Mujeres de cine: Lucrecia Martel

Y a completar la historia, o sea, hay un montón de cosas que para cada una de nosotras puede ser totalmente distinta viendo la misma película. Así es. Y bueno, por supuesto, voy a empezar ahora con el primer video y vamos a abordar una cuestión que es clave para entender el cine de Lucrecia Martel que tiene que ver con el sonido. Vamos a ver y vamos a escuchar, porque en este caso... Sobre todo. Sí, sí, sí. Vamos. En este momento, Santino, esto es tu pieza.
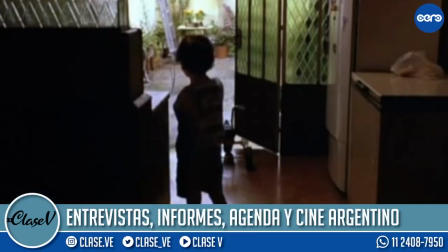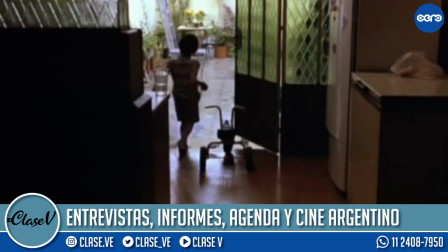[4:38]
Bueno, vemos a este nene que escucha a ese perrito o perrotote ladrar Y dice,
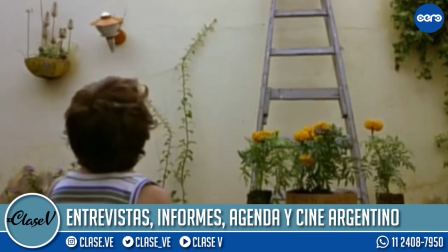[4:45]
esta es la mía, estoy solo, siempre lo quiero ver a este perro Yo no puedo creer lo que nos estás haciendo,
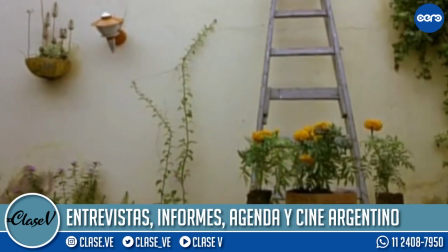[4:52]
Camila No, tranquila que lo corto antes Ah, menos mal Escuchamos de fondo este ladrido, este jadeo que como que acompaña todo el tiempo del otro lado y bueno, el niño decide Luchi, nunca me voy a olvidar el nombre de este personaje
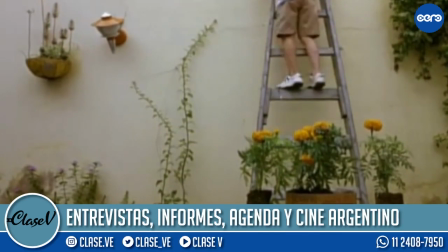[5:10]
dice, lo voy a ver voy a ver porque es algo que se introduce temprano en la película que este nene tiene ganas de ver quiere ver qué onda ese perro que por el ladrido no sabemos bien cómo es nos imaginamos como un perro grande un perrotote siempre digo, me hace acordar, ¿vieron a Hércules Vigila? ¡Vigila! Vicky la ama Yo soy fan Alcoyara, alcoyara Alcoyara, alcoyara Es muy noventera Y a ver, con esto ¿Qué es lo que nos plantea? Obviamente puedo traer un montón de ejemplos de La Ciénaga Que es de hecho su ópera prima Pero algo que me interesa mucho De Lucrecia Martel es esto de Evocar todo el tiempo lo que no vemos Eso que parece que está Pero no sabemos muy bien qué es Y tiene que ver con algo que ella plantea y la escuché decir en más de una entrevista, que es, bueno, los sonidos, a diferencia de las imágenes, pueden ser un montón de cosas, ¿no? Sí. O sea, bueno, esto es un perro, pero no sabemos ni cómo es, ni dónde está, ni si es bueno, ni si es malo, cosa que si nosotros lo viéramos, ahí tendríamos más información, ¿no? Entonces, esta cuestión medio críptica que maneja con el sonido, me parece que es algo que la representa muchísimo. Sí, y te sumaría algo más, que es no solo lo que escuchamos y no vemos, que está presente todo el tiempo como bien decís, sino también el sonido tiene esa capacidad de envolver de ser algo que está sucediendo todo alrededor nuestro, pensaba justamente como trajiste la ciénaga en la secuencia inicial y todo lo que es la tormenta y demás, que es algo que está sucediendo Así es, que la tenemos Me diste el pie, exacto Santino, vamos a verla
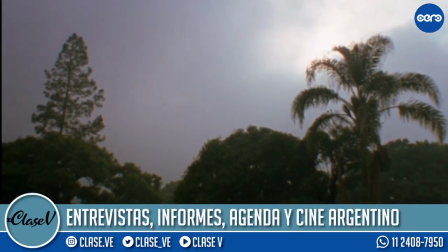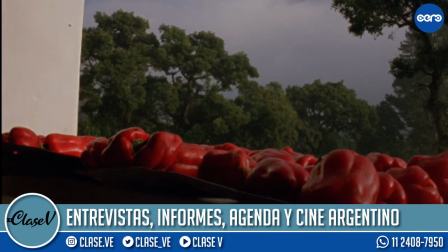[6:56]
Este es el inicio de la ciénaga
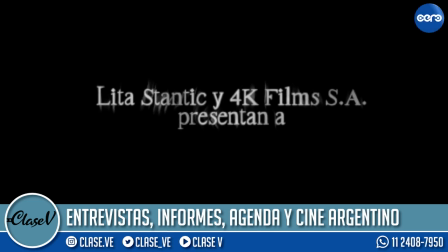[6:59]
Ya súper fantasmagórico todo lo que son los créditos iniciales y finales, y como vos bien decías Nancy,
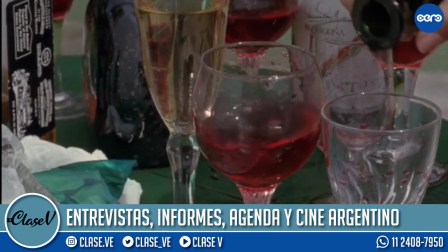[7:06]
escuchamos como esta cosa que hay una tormenta como el aire pesado lo sentimos de escucharlo nada más
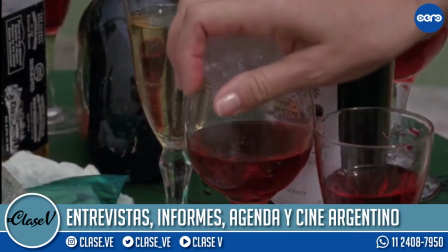[7:13]
no hace falta que veamos que hay nubes negras escuchamos un tiro
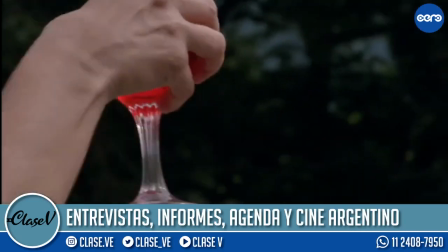[7:18]
este tintineo que me pone muy nerviosa el tintineo este es fantástico es único
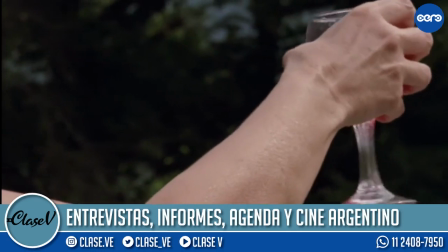[7:25]
aparte es como un llamado rarísimo sí, sí, sí entre toda esa gente Es todo fantástico.
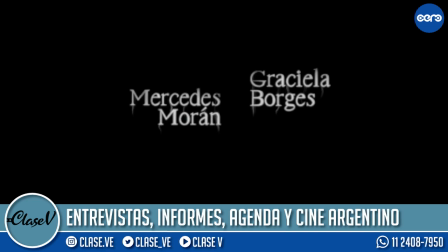[7:31]
Sí, casi como si fuese una campanita, ¿no? Que es como, toma, toma, querido. Y después las sillitas.
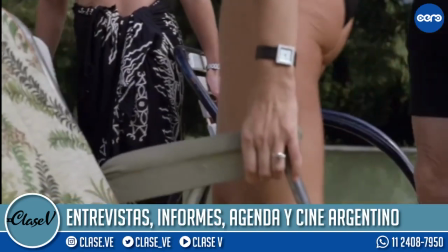[7:37]
Sí, que me hace mal que arrastran la silla. Hermano, ¿qué te cuesta levantar esa reposera?
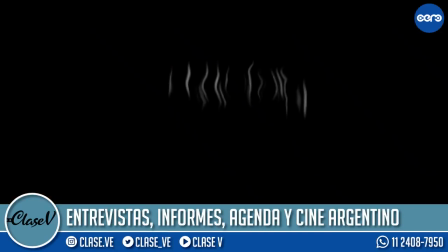[7:46]
Ahí está el punto, ¿no? Que acá tenemos símbolo de dejadez, de que están cansados, no sabemos de qué, porque se la pasan chupando vino en la pleta. Y de eso, y de eso.